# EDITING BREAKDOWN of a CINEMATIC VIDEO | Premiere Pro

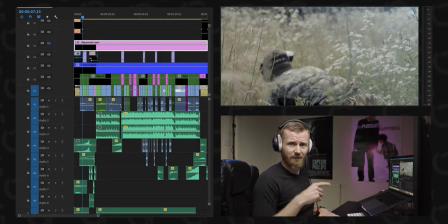If you do not have time to watch it, stay with me. We will watch together.
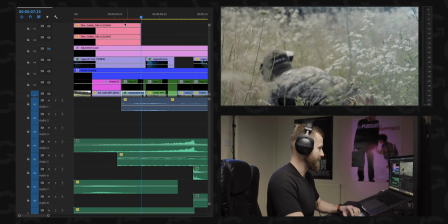Okay, let's talk quickly about layers. The first two layers is all about the titles.
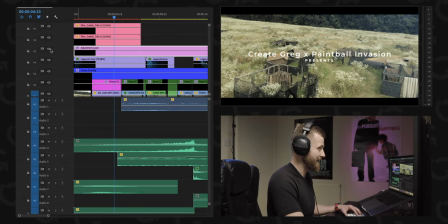Then we've got our adjustment layer for letterbox. Then we've got our visual effects, flares in that case.
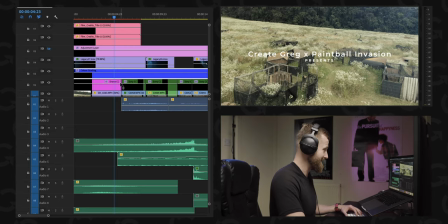Going further down, we've got our color grading. Below that, we've got our base grading. And then we've got our clips. If you go further down, we've got our sound.
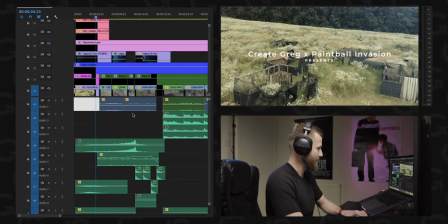So the first one will be for in-camera sounds.
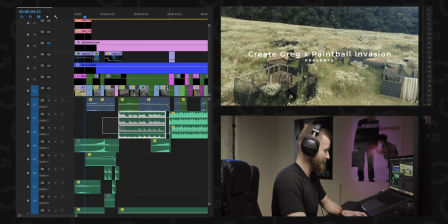Then we've got our soundtrack.
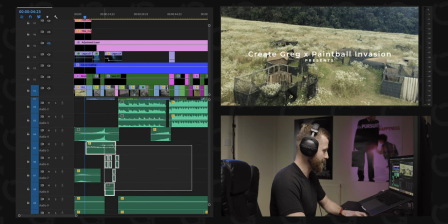Then another 5 layers is all for sound effects, from whooshes and explosions, risers, heartbeats, all this kind of things. We just add this extra layer.
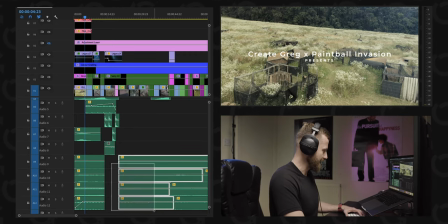And at the very, very bottom, we've got another four layers of background. Sounds like crickets, forest, summer vibes. The subtle tones going in the background to give you more of dimension.
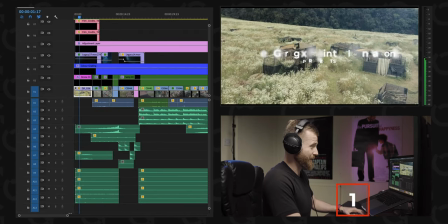We start with our establishing shot.
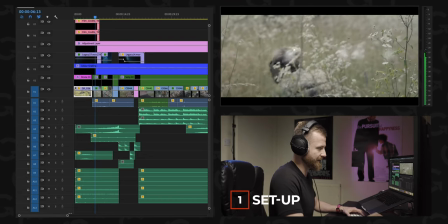We've got the titles, letterbox closing in to give us this cinematic aspect ratio.
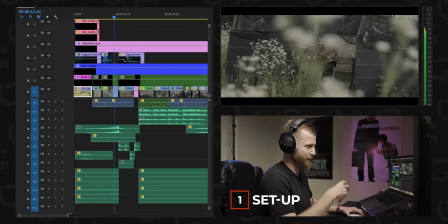And we start seeing our protagonist sneaking.
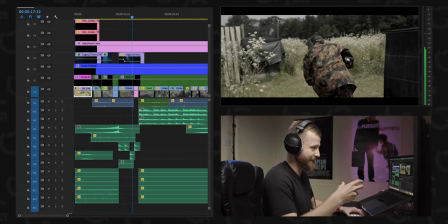We hear the heartbeat, the background, and stop.
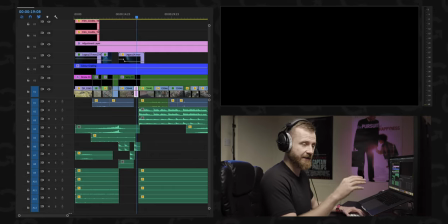So this part is to set up the stage for the rest of the video, to capture viewers' attention. One of the sound tricks I've used to make it more appealing,
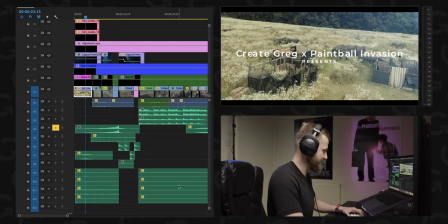it was the riser and separate heartbeat. I will isolate two soundtracks. The first one is for riser to build up the tension. And then we've got the separate heartbeats. Let's listen with this one.
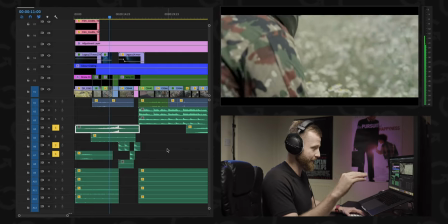The riser going up, up, up. Drop.
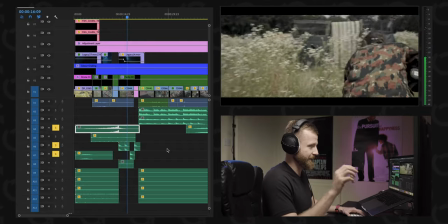Heartbeat.
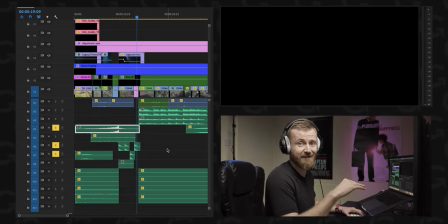These small items without music at all, just to build the tension. I would like to show you as well what happened if I keep just only the background.
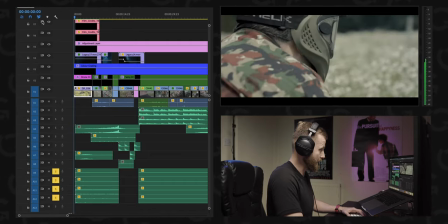All this
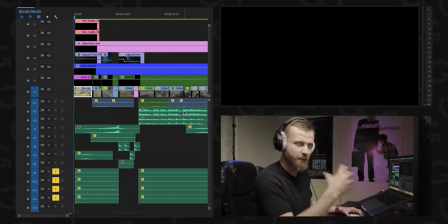wood sounds, summer sounds, as someone who created them call it, all these background noises to build this dimension.
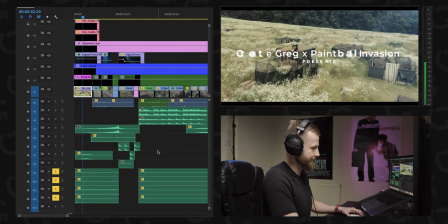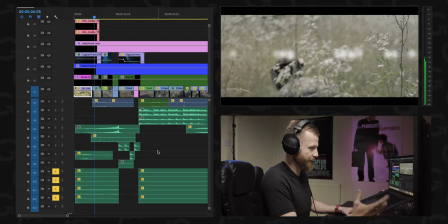We hear crickets.
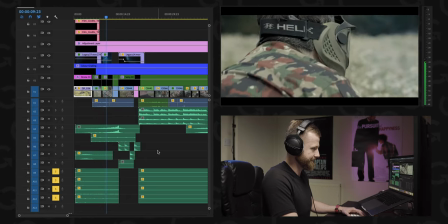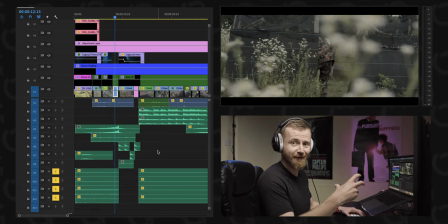Just the background sound to build the layer of sound, nothing more than that. And if this one is mixed with this heartbeats, risers, then we've got more and more into story.
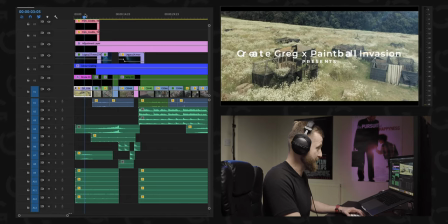Visually wise, I was super lucky because in the second frame,
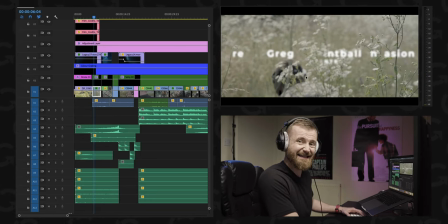we see our protagonist sneaking with his machine gun. No, it's not machine gun, it's a paintball marker. But machine gun sounds more epic here.
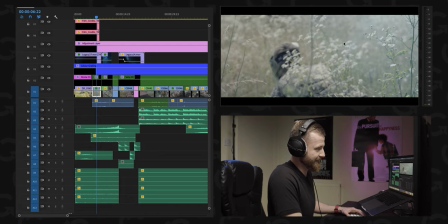And if you pay attention to this bit of the frame, you will see bee or fly sitting on a flower.
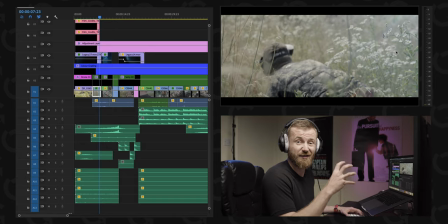That single item is super cinematic. I can't say I made it. I was lucky enough. I realized I got that clip when I started editing, but I thought it would be super fun to open. And I'm curious how many people noticed this slimy visual element.
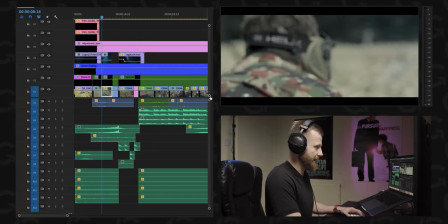The other interesting part, visual part, it was to add the flares.
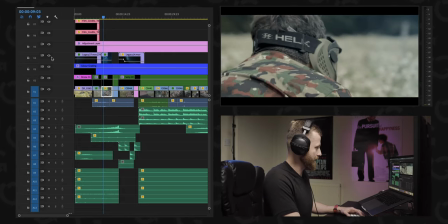So if we look this one with this visual light turn off, it looks okay. We've got someone looking into the field, but now we will add this effect, which will actually pop in the right top corner.
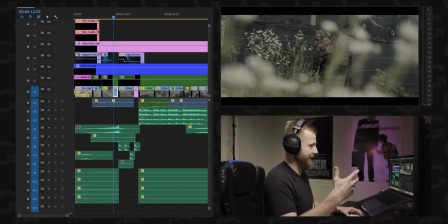Boom, and straight away, we've got another layer to storytelling. The frame itself looks very interesting because we're tied close up, but adding this flares just give you this
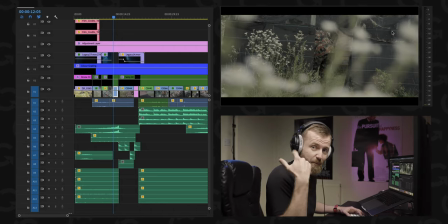sunrise flickering through the lens, which actually build up in your imagination this cinematic look.
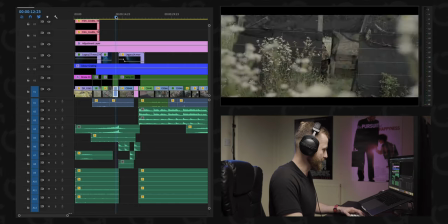Let's move to the second part of the video,
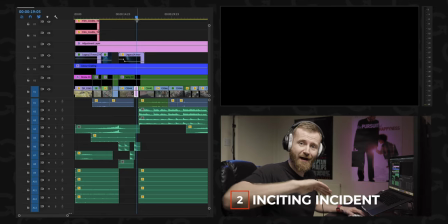enticing incident and then rising action all the way up to the climax. Let's go.
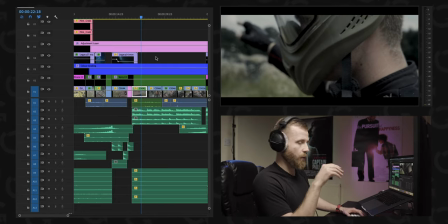For me, enticing incident in that case was the cue, and the cue was the music. Once the music starts, I'm starting building up slowly the tension with the music.
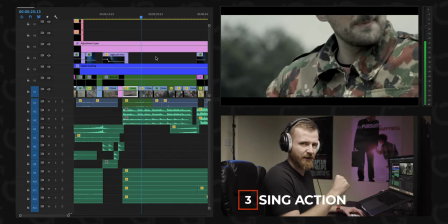Introducing our protagonist, brave soldiers.
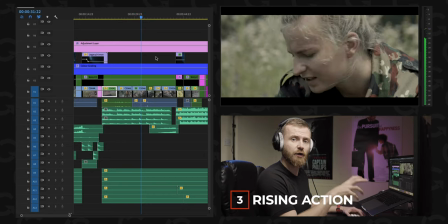It was shot on close up 60 frames per second and slowed down to 24 to give this a little bit of slow motion,
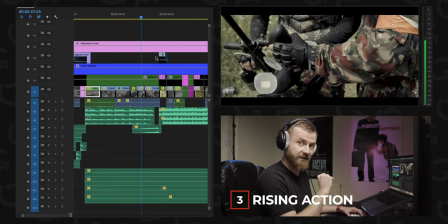epic slow motion.
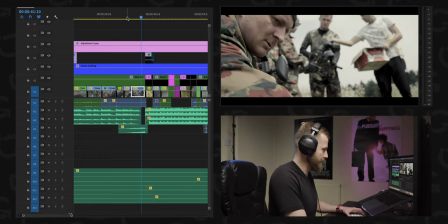Here I would stop, take you a few seconds back and turn off the music.
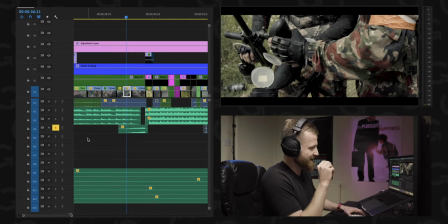Keep just only one special effect, which is riser. I've used in the similar way as with the intro when I was setting up the stage.
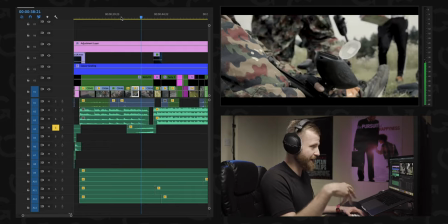Please listen to this one. Building up, building up, building up.
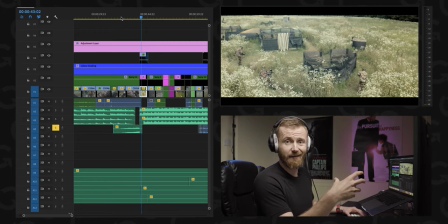We are ready. Drop. And the battle begins with the music as well. So get everything together.
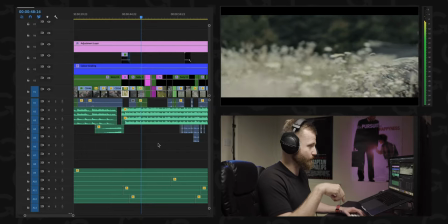Now we've got the music and we see how people going into battle, how they are sneaking, getting ready.
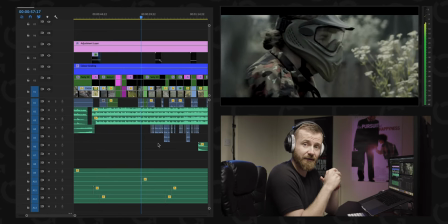Super good with that because I could mix in action shots from the battle itself, which is more relevant to the epic stories,
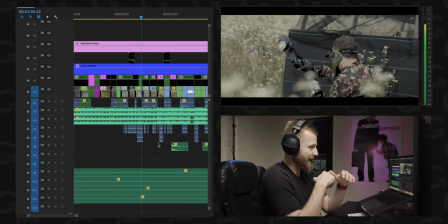this action kind of videos, with the drone footage, would add this cool visual aspects of the storytelling.
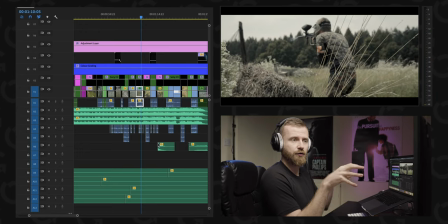I think the biggest challenge was to mix and match all of them. I would love to have more of the drone footage, but it's not about me showing off I can fly a drone.
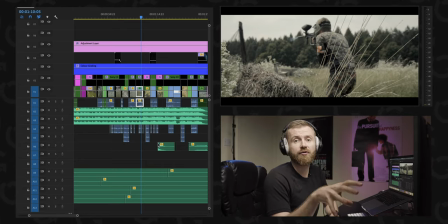Very often when we got some new toy, like a Steadicam or a drone, we use it so often just to the pain. We have to remember every single video tool is just for us to add to the story.
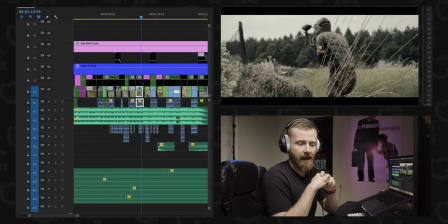And then we have to pick which one of the shots speaks the best for the story itself. It's not the point to use the shot because we like it, because it's cool. We have to think how this particular shot fit into the story itself.
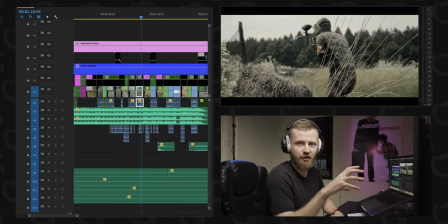It happened very often when I had like my favorite shot and I just want to stick it to the whole video, but just it didn't fit in, so I had to drop it. So we have to think about the whole story itself.
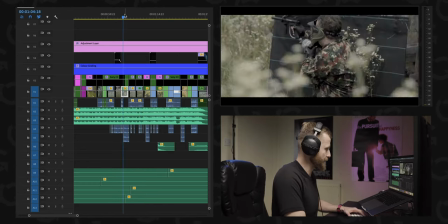I stop in this point because I would like to show you some more of sound effects. What is the good battle? When you've got the good paintball battle, you need to hear the paint flying,
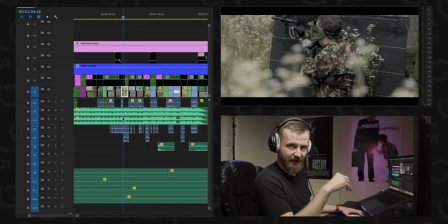but I cannot make the sound of paintball flying, but I can make the sound of the paintball guns itself.
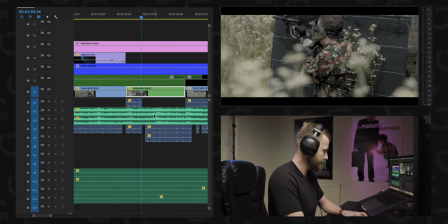So if we zoom in, all the spikes, it's our
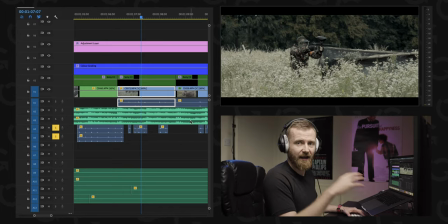sounds of guys shooting paintball. I need to align all of them with actually visual. And I got the sound from the camera itself. I didn't put any microphone on the top.